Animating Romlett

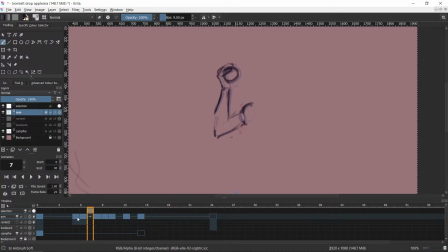(63:41)
go. Is it all just too fast? Maybe. Let me just alt move everything up. I'll do it here too. Let me
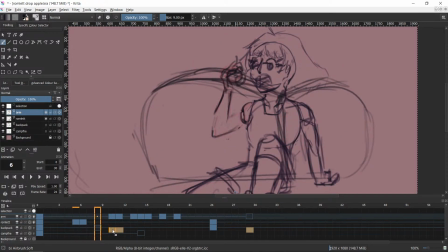okay.
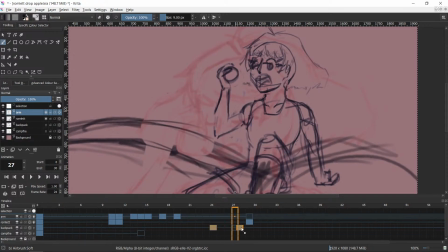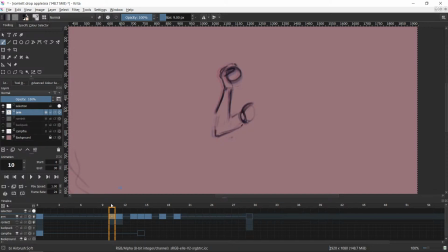(64:13)
Now let's hide those for a second. So let's see how the timing feels. Right, maybe this...
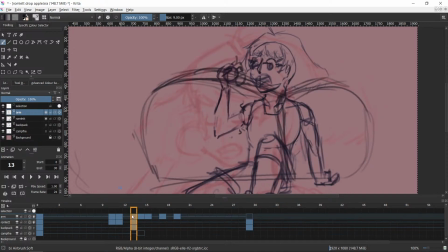(64:26)
Does this entire thing want to be moved up? No. Maybe.
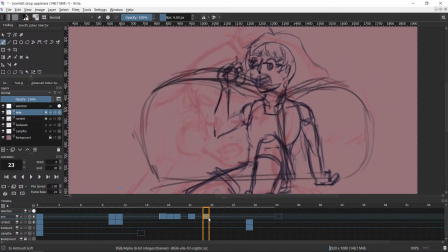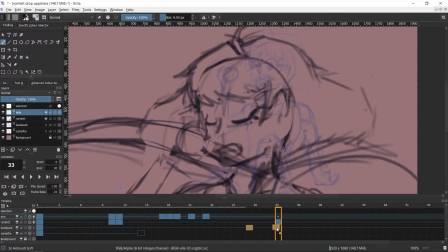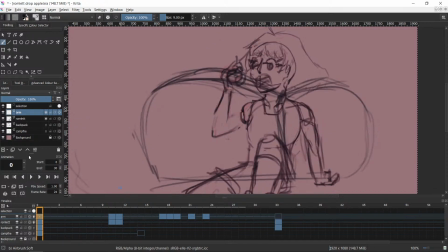(64:54)
Now let's see, how does this feel? Doesn't feel great, does it? This is a very
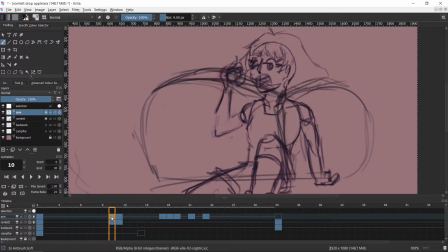(65:09)
sudden shift. And also, it doesn't make much sense since the elbow is really what should be moving. So let me try this again. I'm just going to use the normal select now.
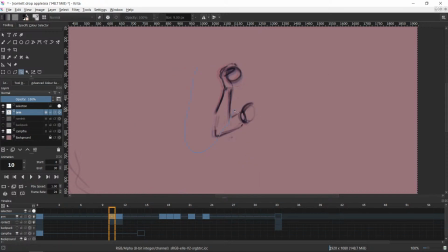I want to move that.
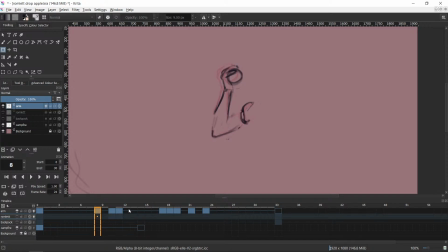(65:43)
Yeah, this is still too jarring, right? That's too much of a gap in the movement. And also,
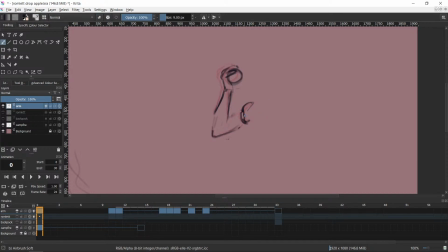we want that to be more similar. Okay, so
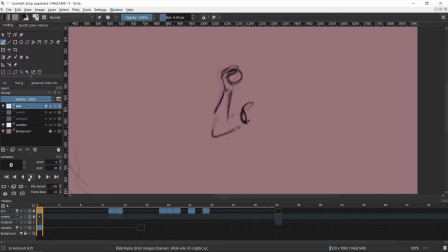okay. I have not animated in forever.
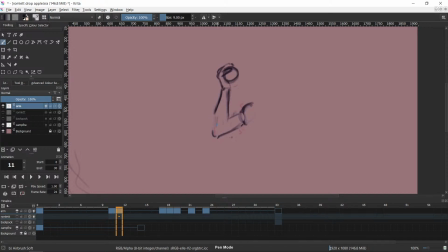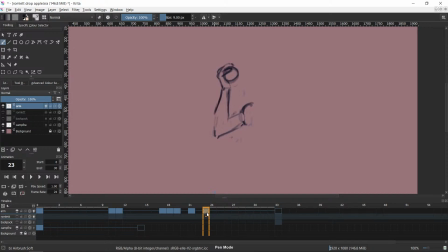Right, how does it feel now?
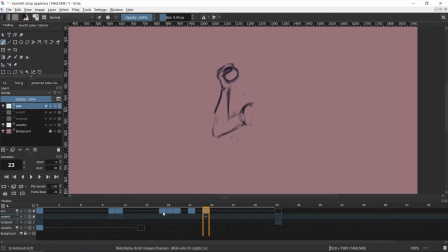(67:06)
Not great.
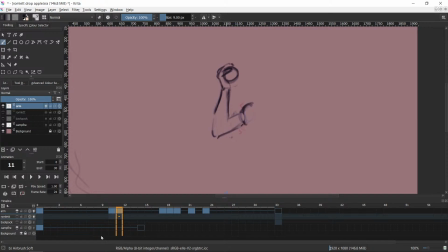(67:22)
Some of this stuff still feels weird. Maybe the movements aren't exaggerated enough and that's why it feels weird.
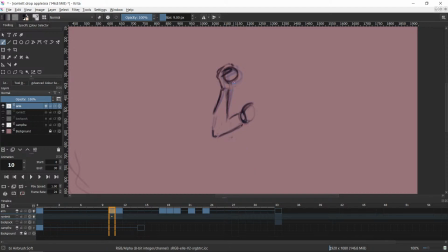(67:34)
You could also just like, you could try some like smear kind of stuff.